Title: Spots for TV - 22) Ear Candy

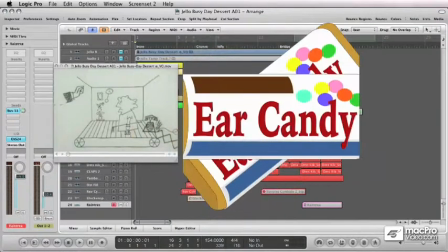0:04 What exactly do I mean by ear candy scoring elements?
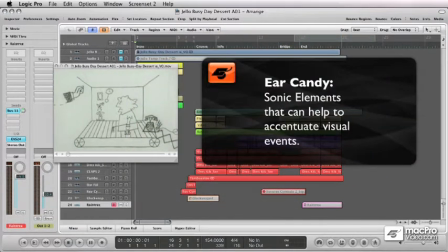0:08 Well, those are the extra sonic elements we can add to our piece that will really help tie it to the picture and accentuate visual events.
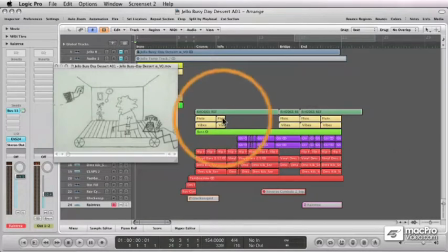0:18 If you remember, when we first plotted out our arrangement, we noticed that the words new instant pudding fell on beat 4 of bar 7, and the words no cooking fell on beat 4 of bar 8. Check it out here one more time.
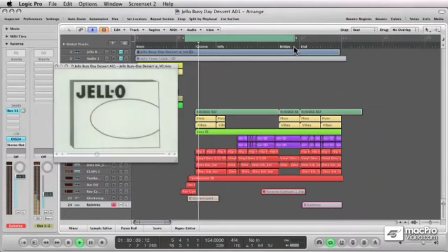I've opened a glockenspiel patch here that I want to use to accentuate the appearances of those words.
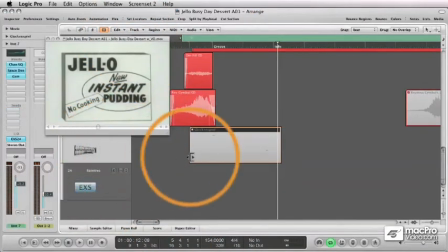0:47 I thought the glockenspiel sound would work really well with the lighthearted and playful feel of the track. What I've done is to play a note when we see the word jello on the downbeat of bar 7, and then to play another note on new instant pudding, and another on no cooking.
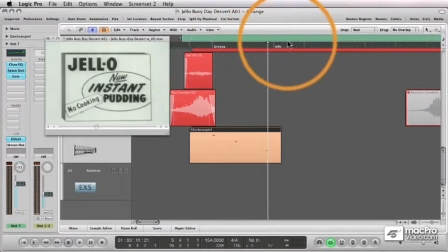1:06 I'll play it for you and notice how the glockenspiel directs your attention to the appearance of those words.
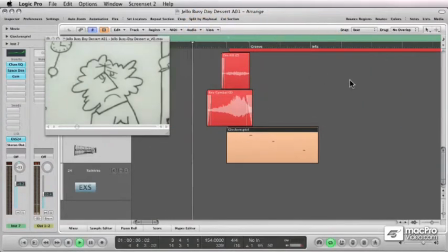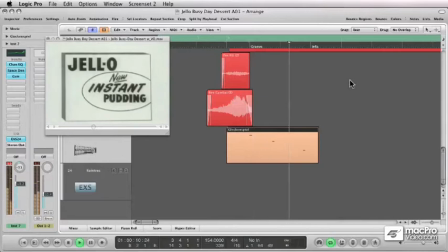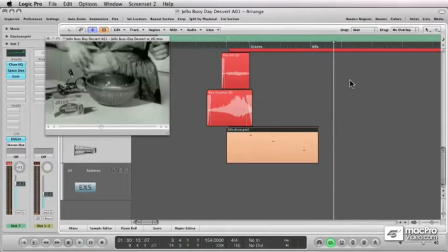1:32 It almost lights up the words in a way, or highlights them. And from the client's perspective, they feel they're really getting something custom made to work with the picture. The nice thing about the glockenspiel here is that it's a pitched instrument, as opposed to an abstract sound effect.
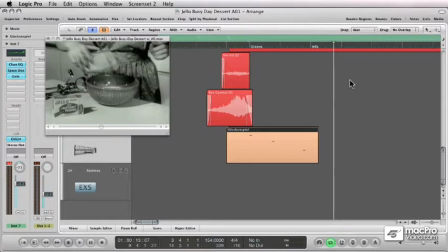1:49 So it feels like it's a natural part of the musical composition, as well as a scoring element. Even if there was no picture here, the glockenspiel would still make sense in the track. There's a couple of other ear candy elements I've put in here.
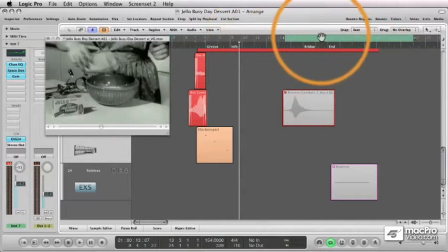2:04 If we go right before the bridge section, you can see that there's a visual wipe effect which takes us out of the live action back into the animation.
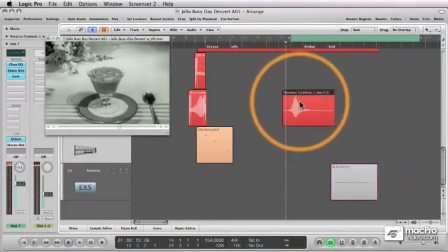2:13 For that, I added a reverse cymbal swell. It has the effect here of taking us from one world into another.
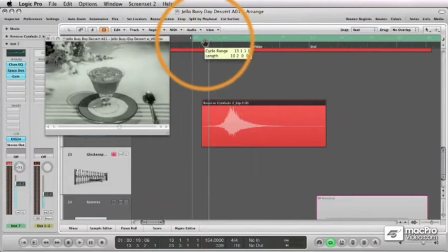2:20 It accentuates the transition back into the animation. I'll play it for you.
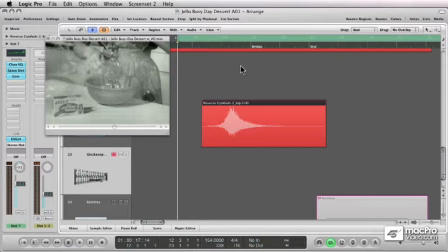2:38 Now, I highly recommend keeping a folder of all these ear candy sounds on your hard drive.
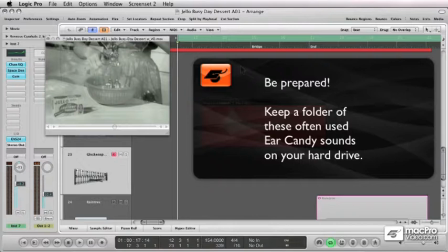2:43 If you're working on a lot of spots, you'll want easy access to them. You'll probably be using these sounds over and over again.
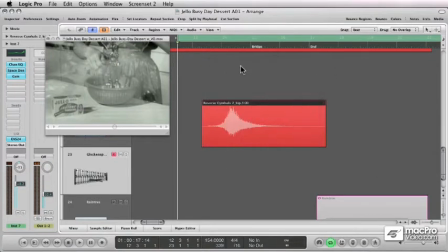2:50 They're kind of like tools in your toolbox.
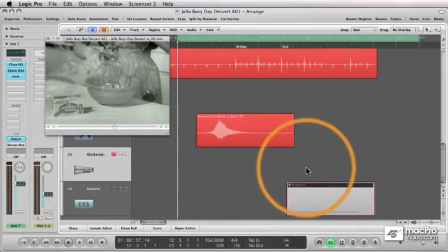2:53 The final scoring element I've added are some chimes for when we see the reappearance of the product at the end, just to give it a little accent and to highlight it a bit.
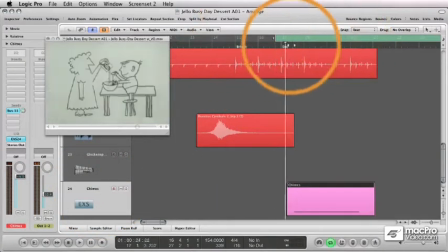3:02 Because the product doesn't appear until beat 3 of bar 17, putting the chimes in helps to smooth things out.
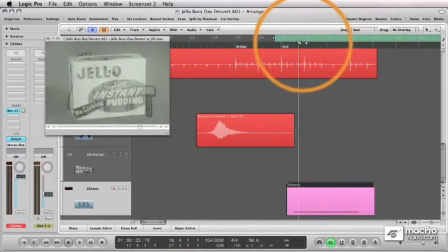3:08 Take a listen.
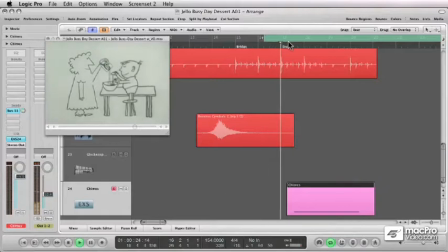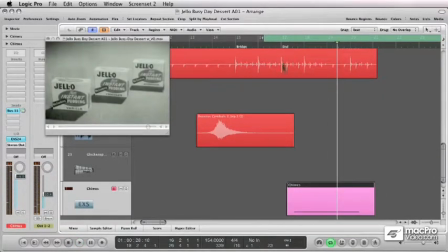3:22 Let's watch the spot once through, now that we've added these additional scoring elements.
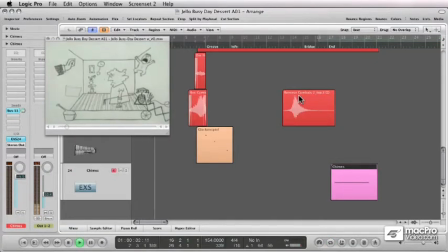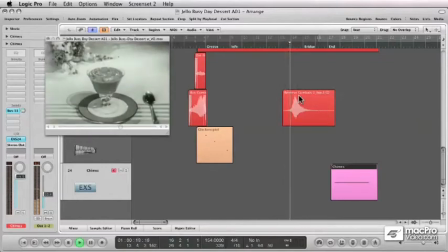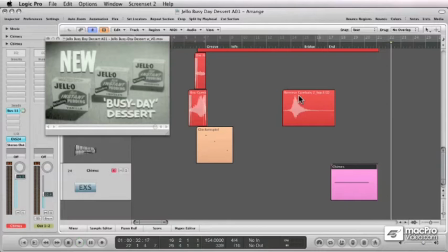4:01 Oh yeah, before I forget, please don't tell my dad about this video.
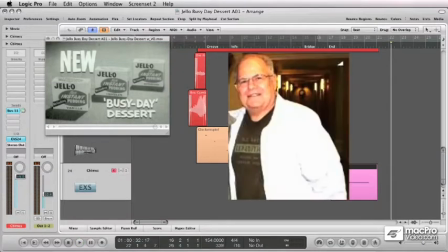4:05 He's a dentist.